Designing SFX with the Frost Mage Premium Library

Hello guys, it's Daniel from Sounds Good, and I'm here today to show you how I came up with the sound effects of this clip. It's really easy to make good sound design when you have such good animation, but it's even easier when you have the correct library. I made all of these using the premium version of my new library, the Frost Mage. It has 599 design sound effects, plus a construction kit with over 740 sounds that I've recorded, edited, and prepared myself. So let's take a look together in this project so I can show you the details and all the layers and show you a little bit how you can apply and use the sound effects from my library.
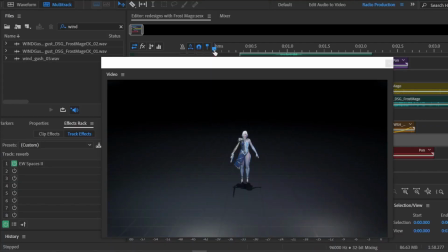I start off by analyzing the animation and defining what are the key moments in the clip in terms of sound.
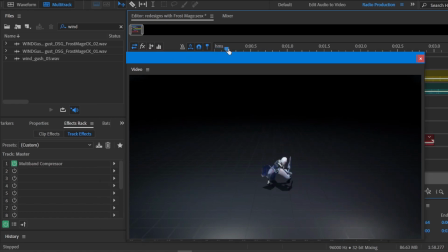The first action that needs sound is the sword swing, this right here.
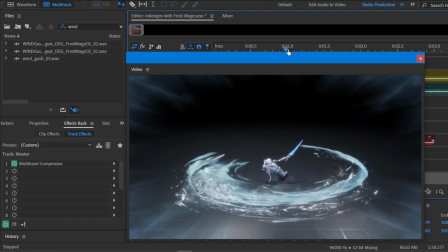So this is the first action. And the second action is the burst of ice spikes, right?
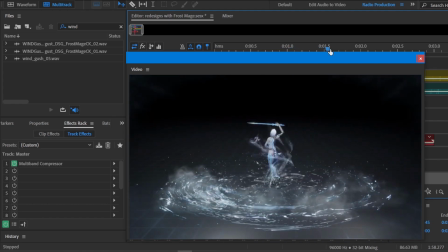This part right here. So this is one action, and the burst of ice spikes is the second action.
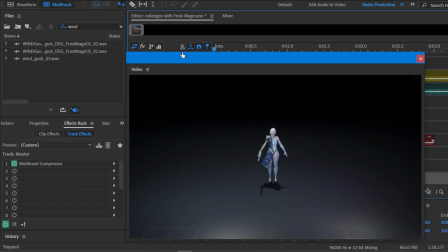For each of these actions, there's also the anticipation of the movement, the moment when the character prepares to launch the attack, right? So right here, this is the anticipation, right? Boom, anticipation. Attack.
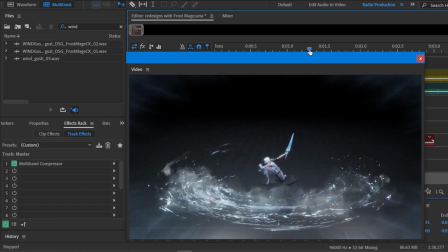Then there's also the moment that the character jumps and channels the energy right here to cast the spell.
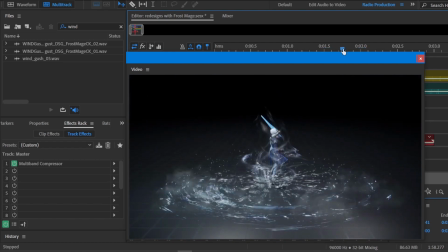Boom. So anticipation, action. Same thing here.
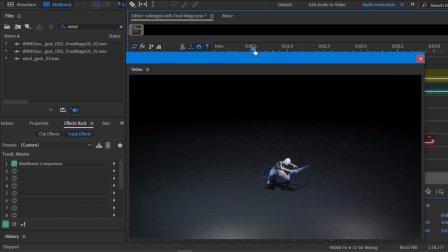Anticipation, action. These are actually great opportunities for us to enhance the effect of the sound in the actual attacks. So it's nice to keep an eye for that kind of detail. Now let's dive in this first attack here, the sword attack, right?
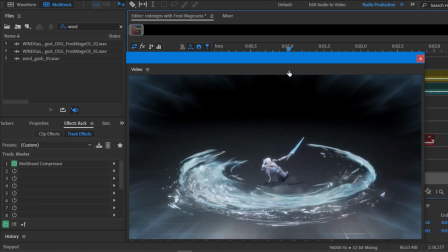So we want this nice sharp whoosh with the metallic ring
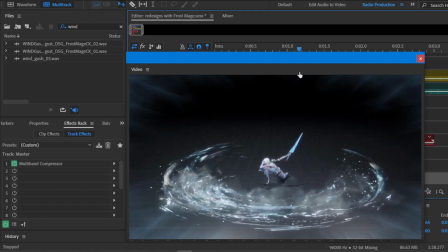of the sword and the crispy crackling sound of ice being formed around the character.
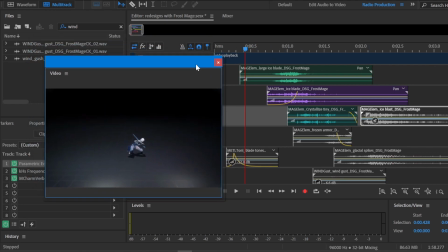And to do so, we have 3 sound effects layered here. So the first one is this one.
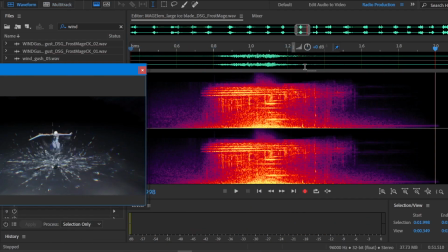Let me play it without any processing. So as you can see, it has a lot of detail already, but it doesn't have that metallic ring.
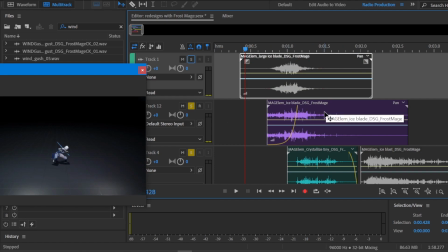And to do that trick, I'm using another design sound effect here.
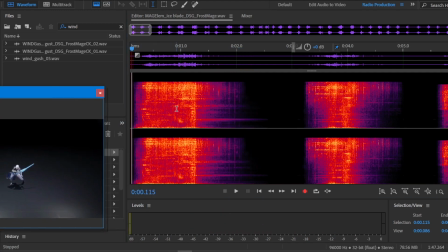So this one has this nice metallic tail that we want to layer together with the previous sound effect.
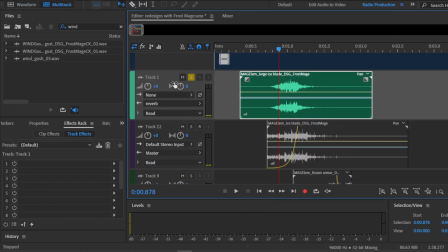In the timeline here, I'm also applying a bit of a reverb, right?
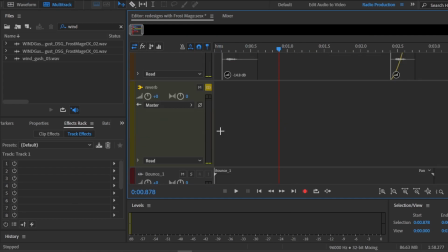So I'm sending it to this reverb right here. So let me show you. This is the reverb that I'm using.
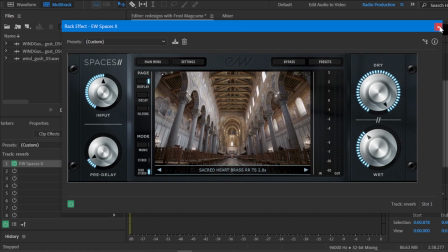It's East-West Space 2 reverb. I really like this one. It has some really cool presets here that you can pick.
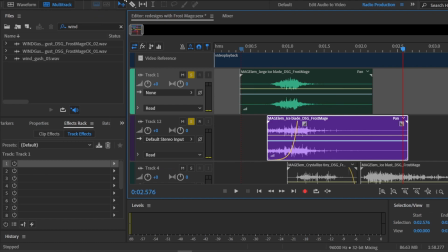Now the sword attack is pretty much done.
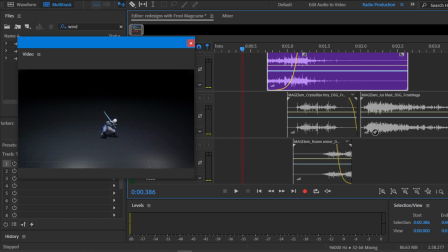So all we need is to add something to help with the freezing effect and the ice forming around the character. And for that, I added this other clip called Crystallize.
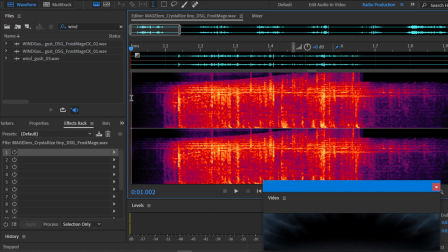Let's hear it without any processing first. It's nice and crispy.
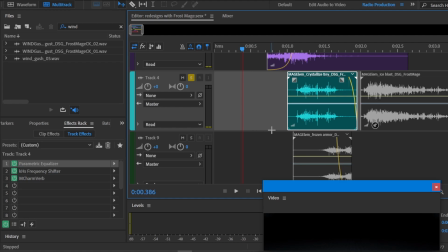But here I'm applying a bunch of effects because I just want to take advantage of the high end of the spectrum here.
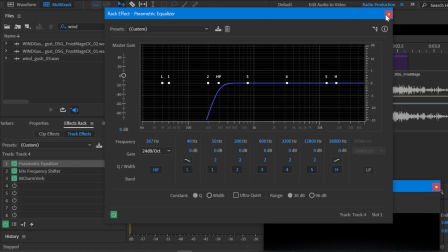So I'm applying this equalizer with a high pass filter.
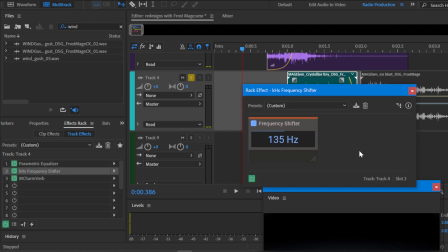There's also a frequency shifter to shift everything up right in the frequency spectrum.
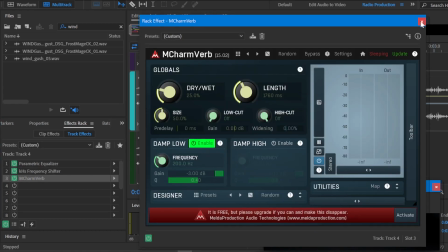And I'm also using another reverb here. This is from Melda Productions.
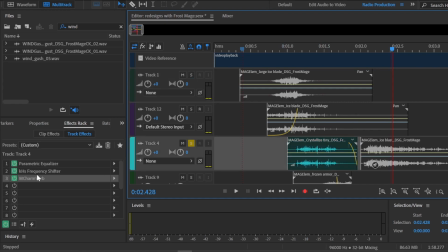And the crystallizing sound effect with the processing that I just showed you sounds like this.
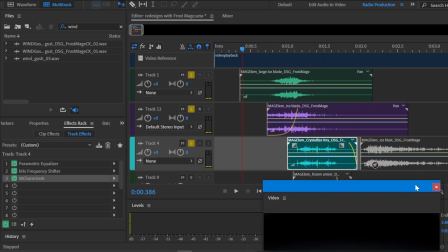And all the 3 sound effects together, they sound like this.
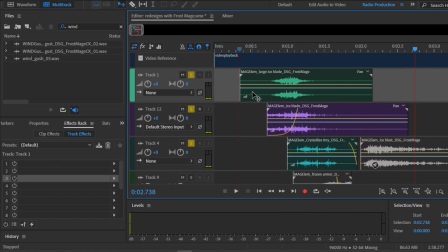And that pretty much covers the first action, the sword attack.
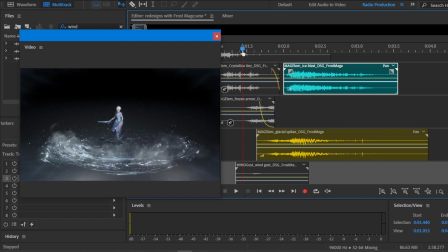Now for the next action, we have the ice spikes, and here I'm using 2 designed sound effects to do the trick. The first one is the glacial spike.
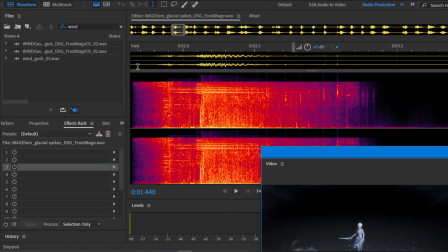Let's hear it without processing. It sounds very nice already. It's beefy and heavy enough. So when I added this sound effect here,
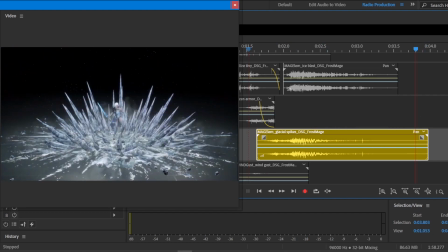I felt that it didn't have all the high frequencies that I wanted to help with the particles and the ice crystals flying around when the spell is cast. So I added another one.
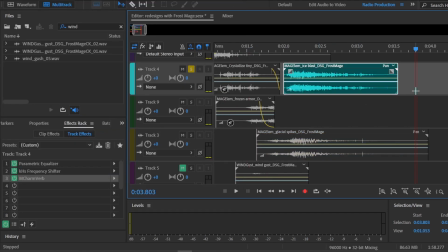I added another layer, but I'm also, as you can see here, I'm also applying the same effects that I did before. So the high filter, the frequency shifter, and the reverb. So layered with the other one, it sounds like...
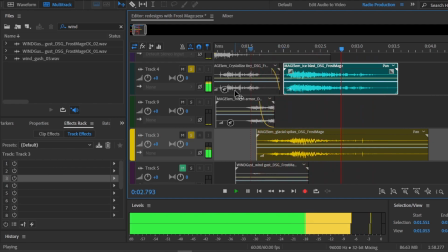Okay, now we have the high frequencies that we wanted before.
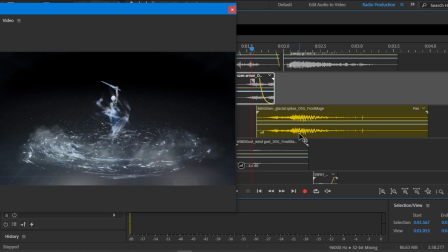So the sound effect here for the glacial spikes already has this really nice
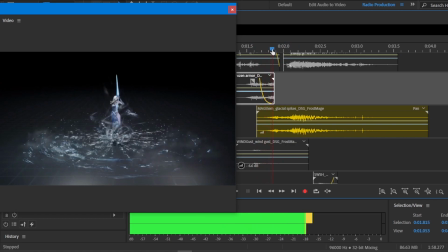build-up that is kind of helping us with the anticipation of this movement, but I wanted to add something else.
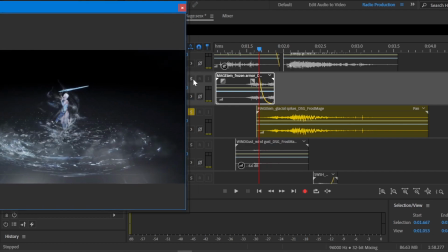I thought it was not enough. So I'm using this other sound effect here, the frozen armor.
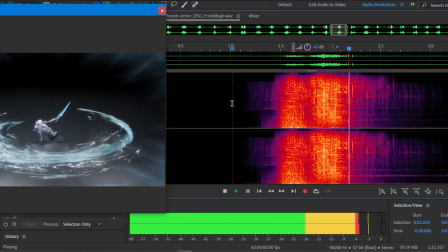Let's hear it without any processing. I just want to use this first part here, right?
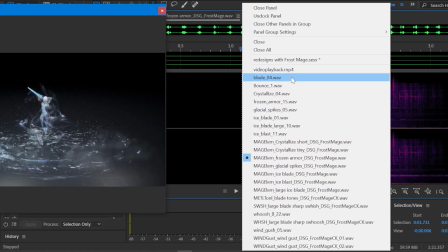The anticipation. So just this part, right? So if we go back to the timeline, you can see that there's a fade out here,
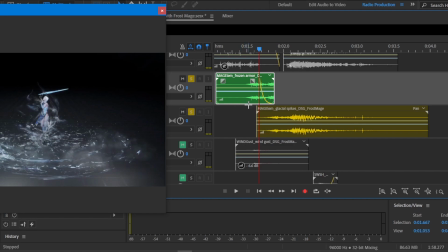and I'm using just the very beginning of the sound effect to add to the next clip here, right? So together they sound like this.
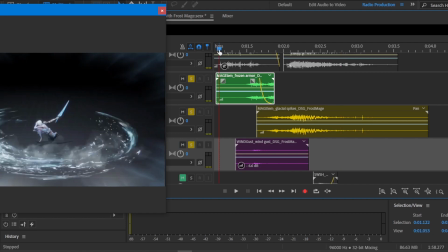Okay, and then to add even more, there's this wind gust.
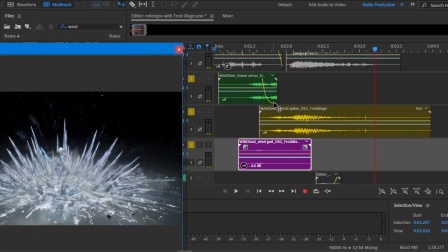I thought it was important to keep this brief moment here where it's all very quiet before the big transient, just to help to emphasize the impact and the shock wave that comes after.
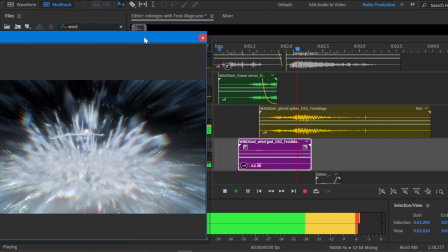I think it's a cool trick. Yeah, it goes down and then boom, right?
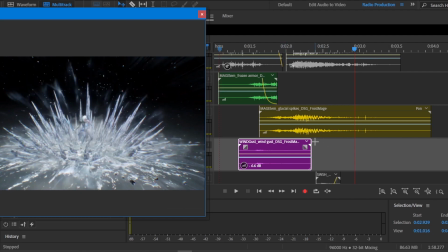Boom. It really helps to sell the impact of the effect.
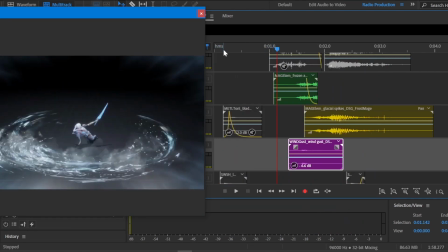Now to wrap things up, let's take a look at the anticipation moment before the sword attack.
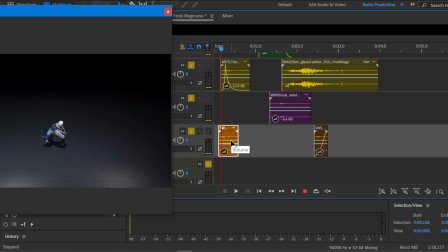There are only two clips layered here, this one and this one, and they're both part of the construction kit. I just wanted a nice movement sound with her blade ringing, so we have a whoosh,
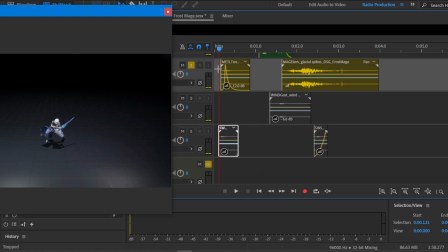very quiet, and also a blade tone. And together they sound like this.
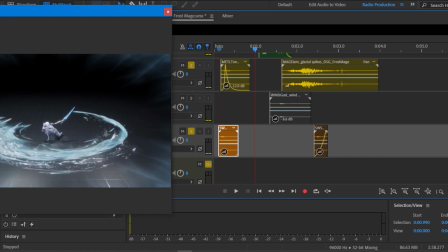Simple as that. I thought it would be a good idea to keep things simple and small here before the attack.
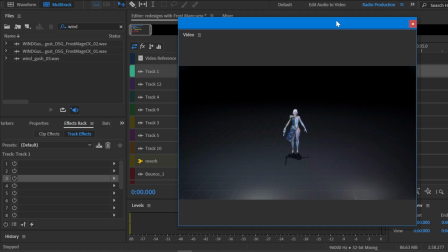And that's how I use the Frost Mage Premium Library to create the sound effects.
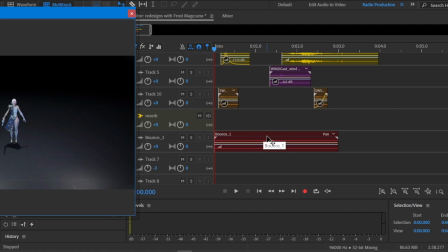And for some extra details, I added here stuff from other libraries. Her voice, some cloth movement, footsteps. They sound very quiet and it's almost impossible to hear, but they really help selling the visual effect.
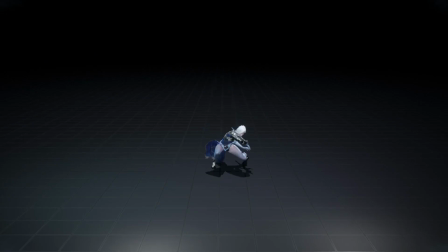Alright, so if you're interested in my work, please follow me on my social media. I have very few followers on Twitter and I need more. I don't know why. The links are in the description below. And if you're interested in my library, there are also links in the description for you to check it out. Alright, so I guess that's it. Thank you very much. Take care. Bye-bye.